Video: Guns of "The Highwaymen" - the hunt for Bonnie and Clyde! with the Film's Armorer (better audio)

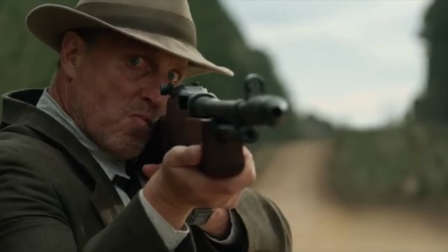[23:10]
Historically, I believe Maney had a Model 11 Remington shotgun with buckshot
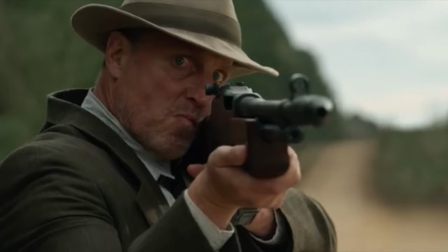[23:15]
and perhaps a backup of the same another model 11 probably had a couple sitting
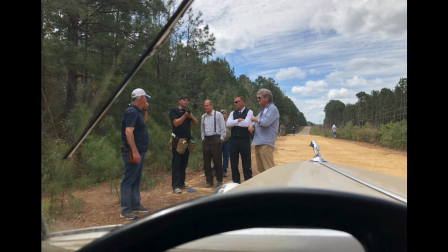[23:20]
there ready to roll in our film he shoots the colt monitor uh
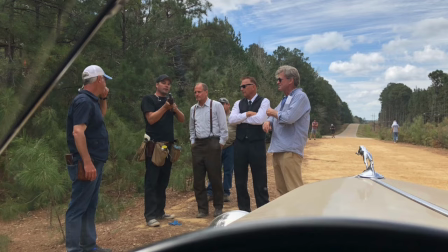[23:25]
because again they're awesome and there is you know obviously some reference to it through
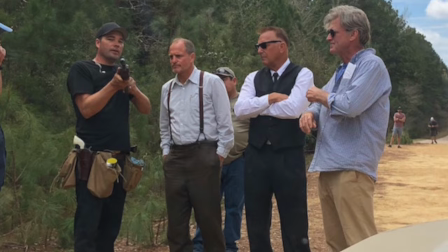[23:30]
some misinformation out there and and uh either way it's eye candy and
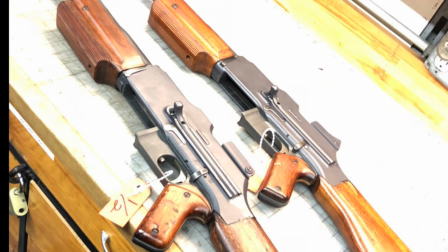[23:35]
i love that it was in the film they're extremely hard to find they're very expensive if you can find them
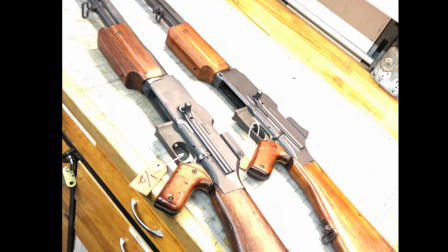[23:41]
and without a pair sitting on the shelves ready for me um the the uh folks down at iss
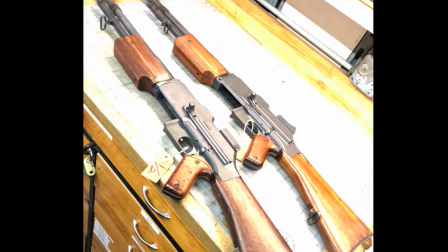[23:49]
in the gun room had to whip up a pair and so they pulled a pair of bar's and and started going to work and the colt
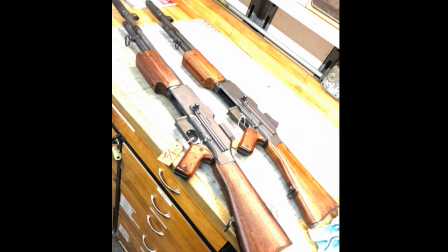[23:56]
monitor essentially was a a was colt's version of the bar but modified to be a little bit more lomb and friendly and have some additional features that
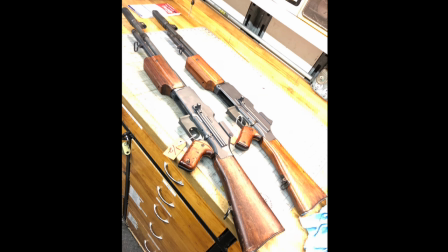[24:04]
were pretty cool
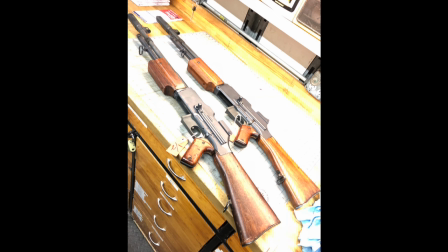[24:07]
so they took a BAR they shortened the gas tube and barrels put the cuts compensator on the tips modified the furniture to give us the proper shorter forearm stocks
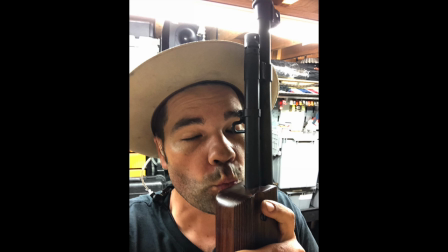[24:16]
and put the pistol grip on there they turned out super well here's me appreciating the fact that these guns were made so well and got to me in time to shoot the scenes we needed it's always a rush rush rush to get everything done in time for
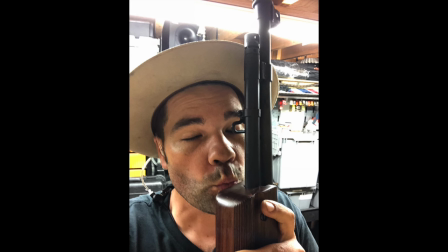[24:30]
these scheduling and then gets shipped out to me so ISS worked furiously to get these done on time,
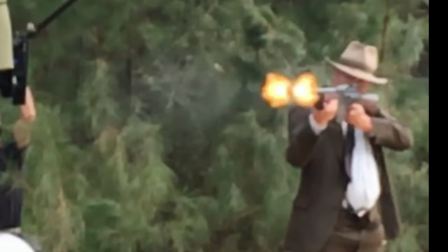[24:37]
and I was very happy when they showed up and looked as awesome as they did. The way Woody handles firearms is not completely unheard of, but it is unique.
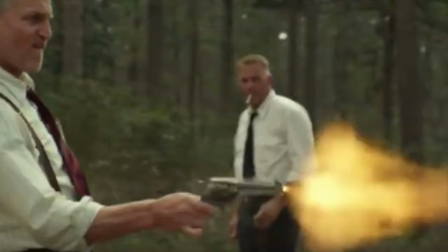[24:45]
He shoots a rifle left-handed and a pistol right-handed.
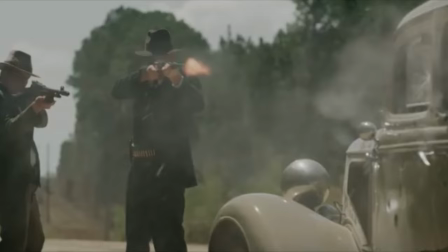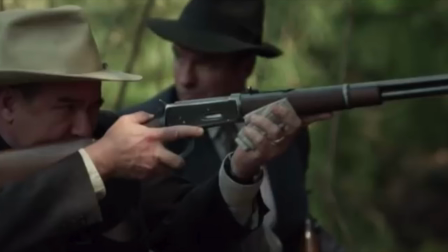[24:55]
David Bourne plays Sheriff Jordan, and in this movie carries a 94 model Winchester 30-30.
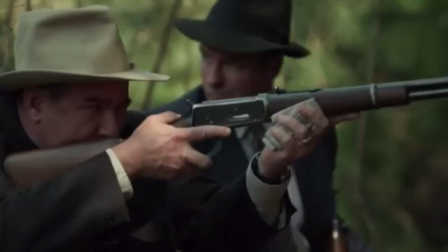[25:02]
I had read one account where he had possibly carried that in the ambush that's what i was saying earlier that there was a an account
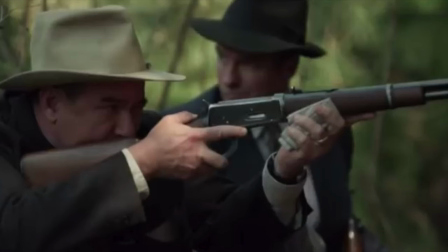[25:10]
where a winchester did show up at the ambush and that was that was from this um probably more of a rumor again i think it had i think
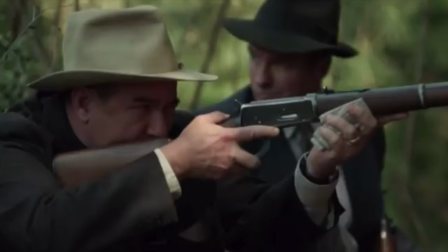[25:18]
a lot of these guys had model 8s just like hamer um and then you know
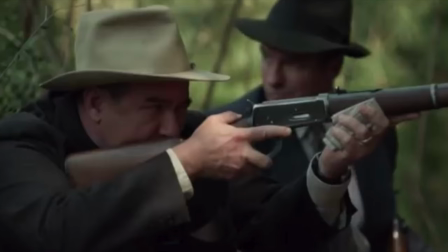[25:24]
a backup shotgun or something i'm a fan of these rifles of course and of westerns and I thought,
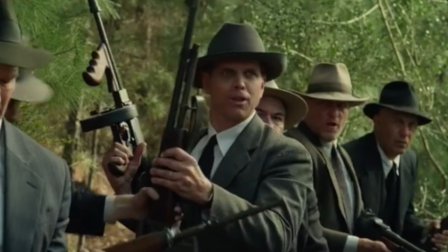[25:31]
well, we always want a variety, so we're going to keep that 30-30 in there.
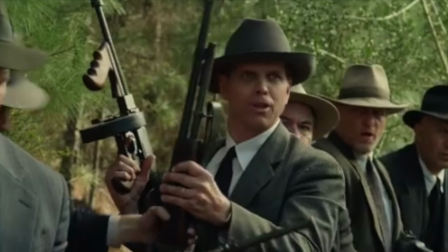[25:35]
Brian Durkin plays Deputy Oakley, carrying in our film the Tommy Gun, because, again, machine guns are awesome, and Tommy guns are awesome, and we just need them in the film.
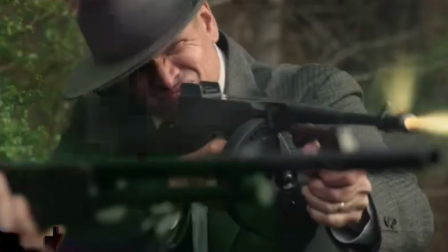[25:44]
So there it was in our film. Historically, I'm going to say again that Deputy Oakley carried a Model 8 Remington.
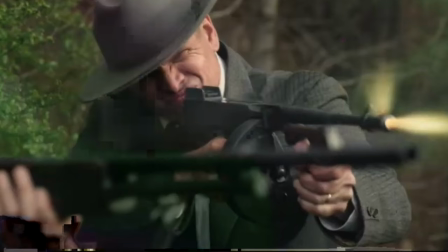[25:50]
I'm going to repeat that a lot. I think that Model 8 was a very popular choice amongst these folks back then.
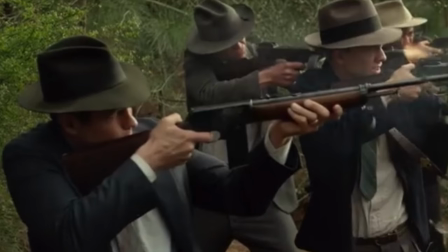[25:57]
Dean Denton, playing Deputy Bob Alcorn in our film. carrying an 07 model winchester 351
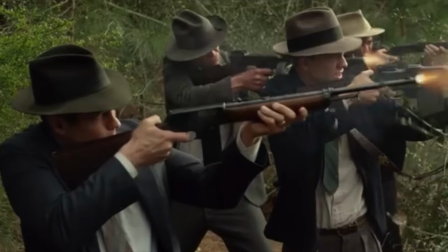[26:03]
caliber with a 10 round magazine historically speaking i'm going to say he carried
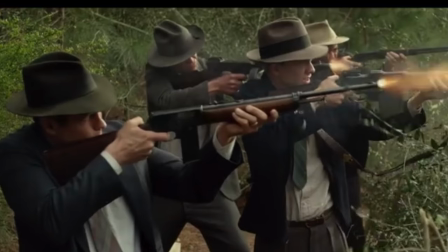[26:09]
a model 11 remington shotgun and after firing five shots of buckshot
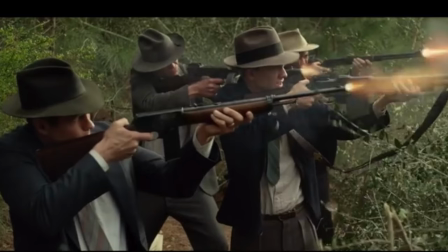[26:15]
at the barrel car he uh grabbed his spare rifle and i'm talking historically
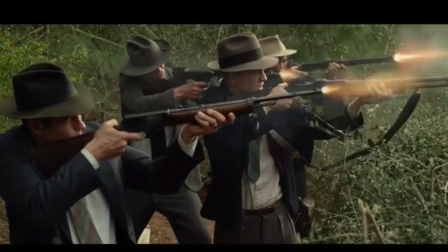[26:21]
not in our show but historically i believe he also carried the model 11 and then after he was done he picked up a rifle and kept shooting, and you guessed it,
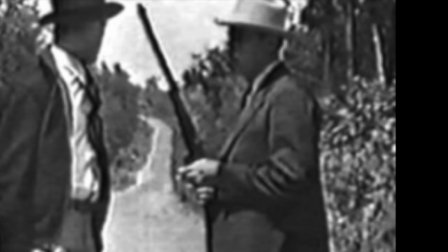[26:29]
I think his rifle was also Model 8 back then.
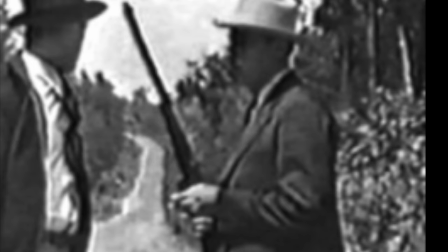[26:32]
If you look at the reenactment film that they shot just after the ambush historically,
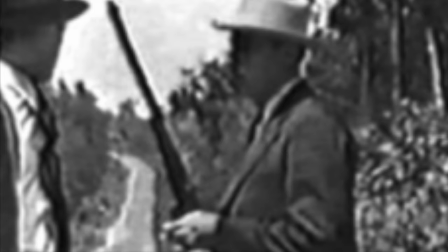[26:40]
sort of a reenactment for the news back then, it shows Alcorn holding his Model 8.
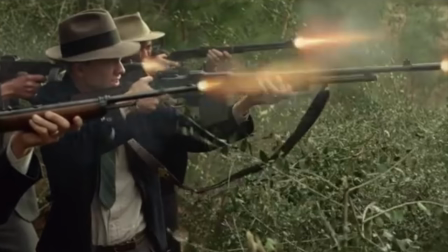[26:47]
Thomas Mann playing Deputy Ted Hinton in our film, carrying a BAR, and historically,
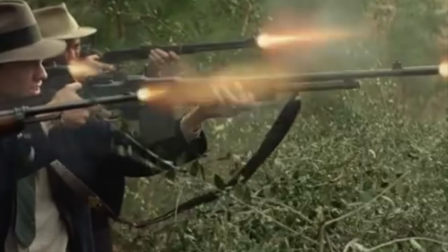[26:54]
he actually carried a BAR. Yes, we nailed it.
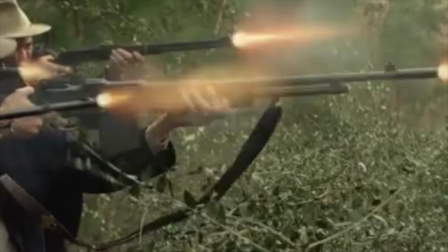[27:00]
In Hinton's book, he said he also had a semi-auto shotgun with five rounds, which would be the Model 11 Remington.
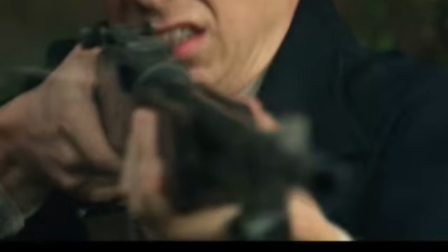[27:09]
He also had a pair of 1911 Colt .45 autos that he had stashed on his person.